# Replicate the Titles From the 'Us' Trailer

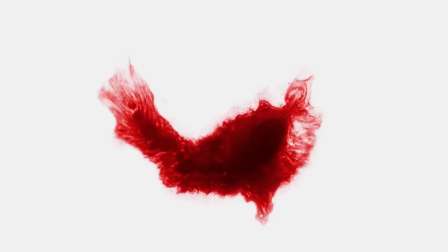(7:38)
It's this blood stock footage, which we have put up for you to download for free. You can find a link for that in the notes below.
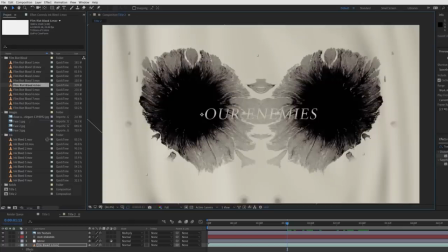(7:44)
These can also be used as ink. So we're going to use blood four, drop it in above the ink footage and set the blending mode to multiply.
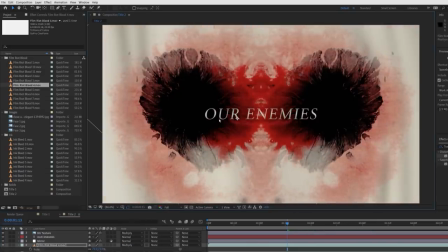(7:53)
we're going to alter the scale position rotation to get a design we like.
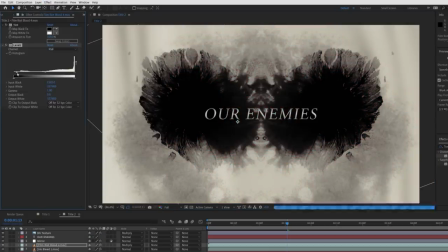(7:56)
Now we're going to add the tint effect to make it black and white, and then a levels effect to crush the black levels and tweak the highlights until it's a solid black behind the text.
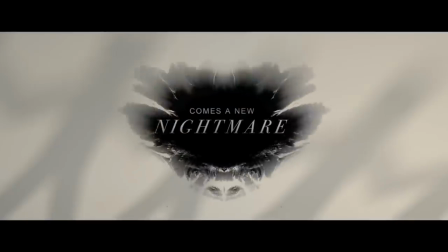(8:05)
You might need to reposition again like we did. In the official titles, they used a lot of random blots dotted around the frame at different times, so we're going to use some more ink stock.
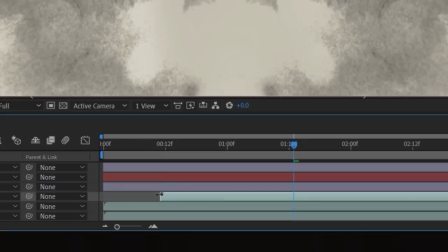(8:14)
We're going to drop it above the other stock at a slightly later point in the timeline, and once again,
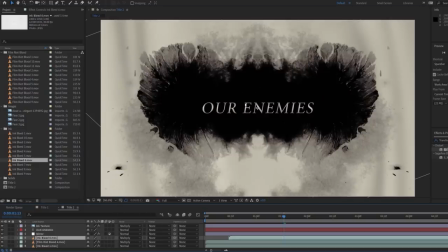(8:19)
set the layer blending mode to multiply and change position rotation and scale we'll copy
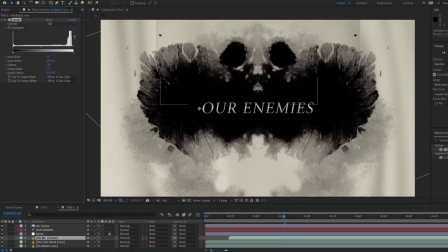(8:24)
and paste the levels effect from the first ink stock to again get rid of the dark edges of the
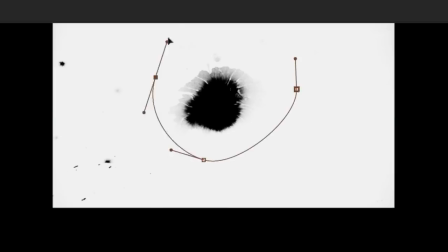(8:29)
stock footage this one has some splashes that we don't want so we're going to roto around just the main ink drop and feather the mask we can also change the speed from 100 to 50 to make it twice as fast just to add more motion we'll duplicate it a few more times and
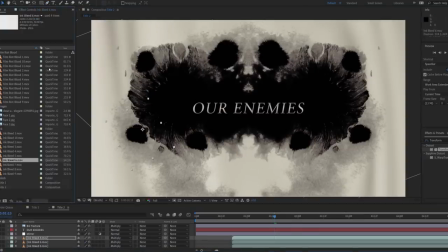(8:43)
again change position rotation scale and where it starts in the timeline. You can just keep doing this until you have a unique and interesting pattern.
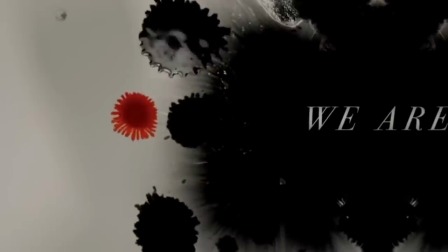(8:50)
One thing that a lot of the official title cards have are a couple of blood drops which aren't mirrored.
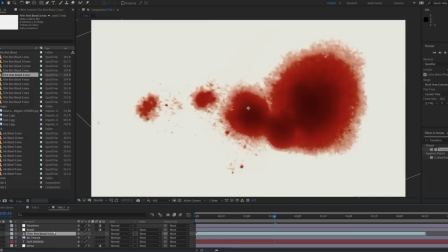(8:56)
So we're going to use Film Riot Blood 3, place it below the grade layer, scale it down, and set the blending mode to multiply.
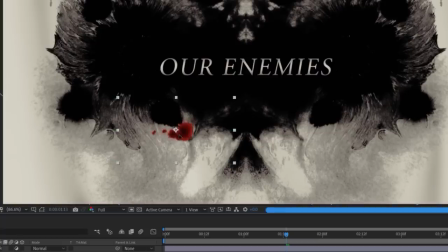(9:01)
We're going to tweak the scale more in position somewhere that works and move the layer forward in the timeline so that the blood appears later.
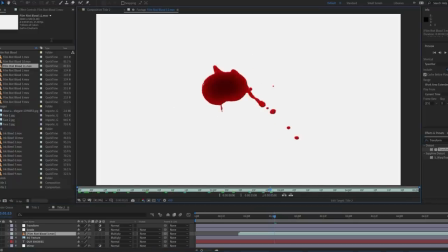(9:09)
We have a few clips of solid drops like these, but we'll go for Film Riot Blood 1 because it bleeds out.
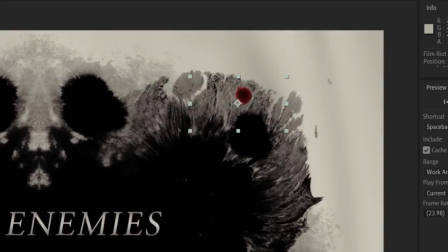(9:15)
We're going to do the same, placing it below the grade and setting it to multiply and change the scale and position. Of course, we're putting this on the top right, but it's completely up to you where you put it in your project.
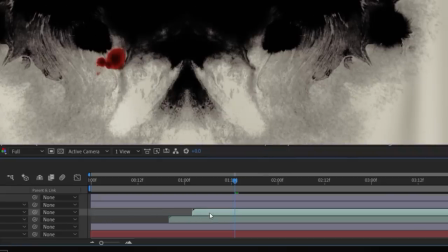(9:23)
We're going to move it forward in the timeline again, just a bit later than the other blood to have some separation.
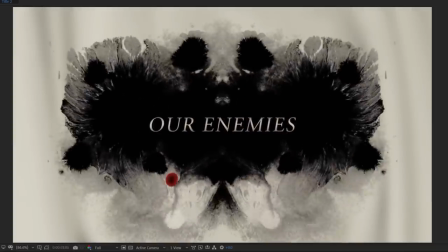(9:28)
And now you should have something that looks like this, but that's basically it for matching the official titles.
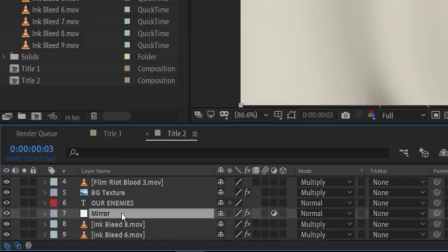(9:33)
But one extra thing you can do is select the mirror layer, all of the stock footage layers and the background solid,
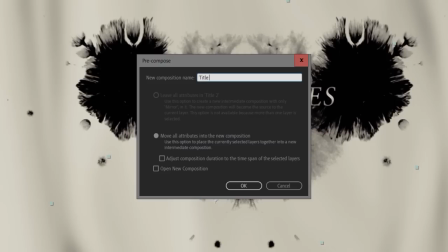(9:38)
go to layer precompose, and we'll just call this title to ink and press OK.
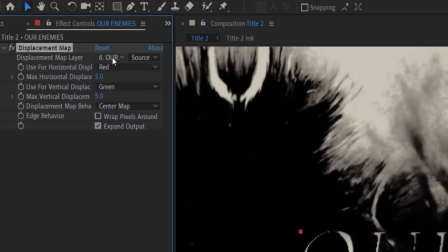(9:43)
Now select the text and go to Effects Distort Displacement Map and choose Title II Ink Pre-Comp as the Displacement Map Layer.
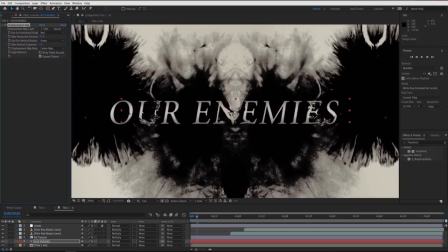(9:51)
You can see if I just boost this to show the text is being displaced by the ink stock.
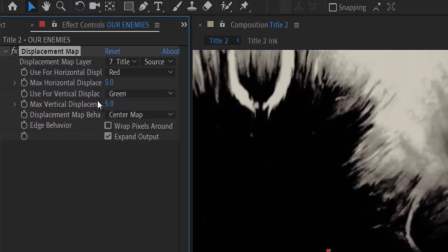(9:56)
You don't want it too strong though, so we'll stick with five in both the horizontal and vertical displacement.
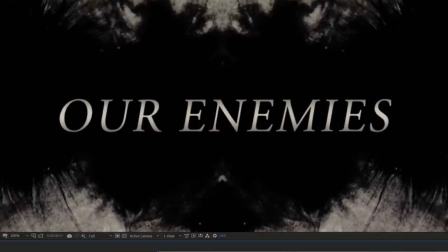(10:02)
So if you play through, you should have a little displacement like a ripple. It helps combine the layers more with a subtle interaction.
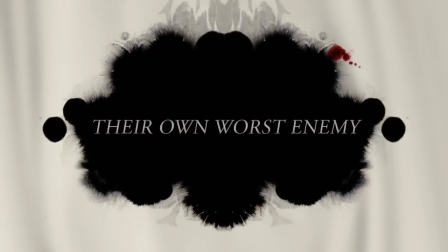(10:10)
We created multiple designs like these for different plates and you can get some really interesting designs just
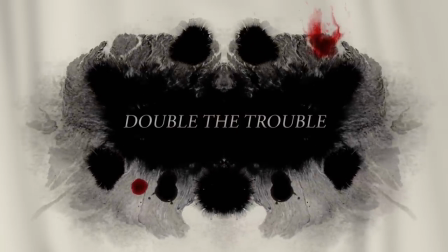(10:15)
by changing the position scale and rotation of the different ink stock layers
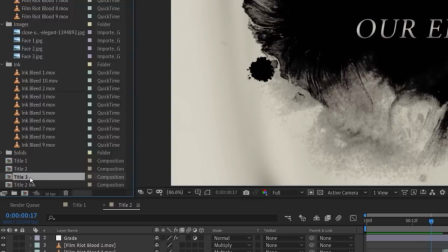(10:22)
for this final title plate version let's again duplicate the previous comp and double click to open it we're going to delete the text layer and turn off the
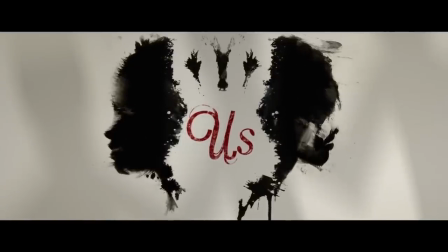(10:31)
ink pre-comp layers visibility we are going to create some faces like in the final official title here so let's jump into Photoshop we're gonna
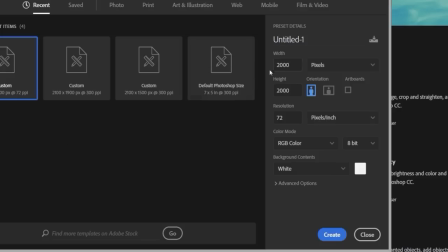(10:39)
click create new and ours is set to 2,000 pixels by 2,000 pixels with a white background and we're gonna click create now we're gonna be painting on to this white background layer so we're gonna choose a paintbrush tool and our paint colors are going to be black and white with it
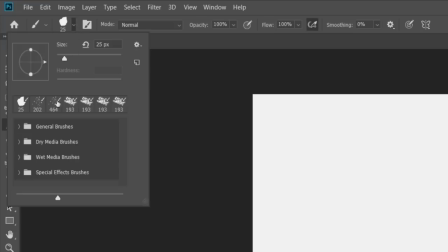(10:53)
set to black for now we're gonna go up to the paintbrush presets and go to wet media brushes we'll be using this one
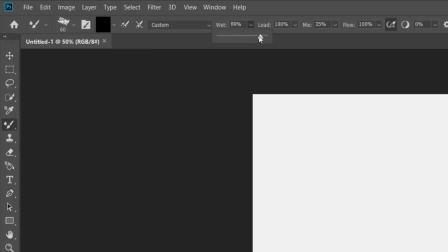(11:00)
Kyle's real oils a one turn the witness down to about 50-ish and increase the brush size to around 150.
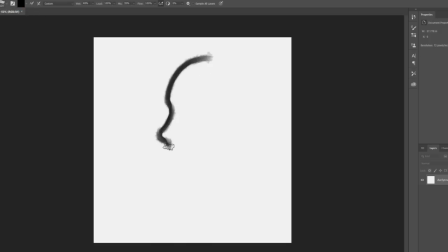(11:08)
Now we're going to paint an outline of the face and here you see that Thompson is doing it freehand but you could use a reference if you want to just trace it.
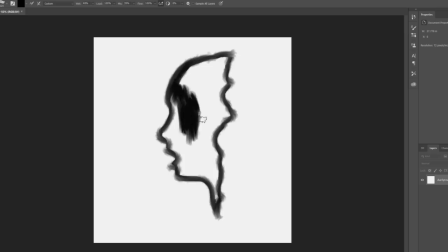(11:15)
It doesn't have to be perfect though. Now we're going to paint to fill it in because we are painting onto the white background layer with a wet brush. It kind of mixes and smudges the black and white together so for more of a solid paint you can lower the wetness amount if you want.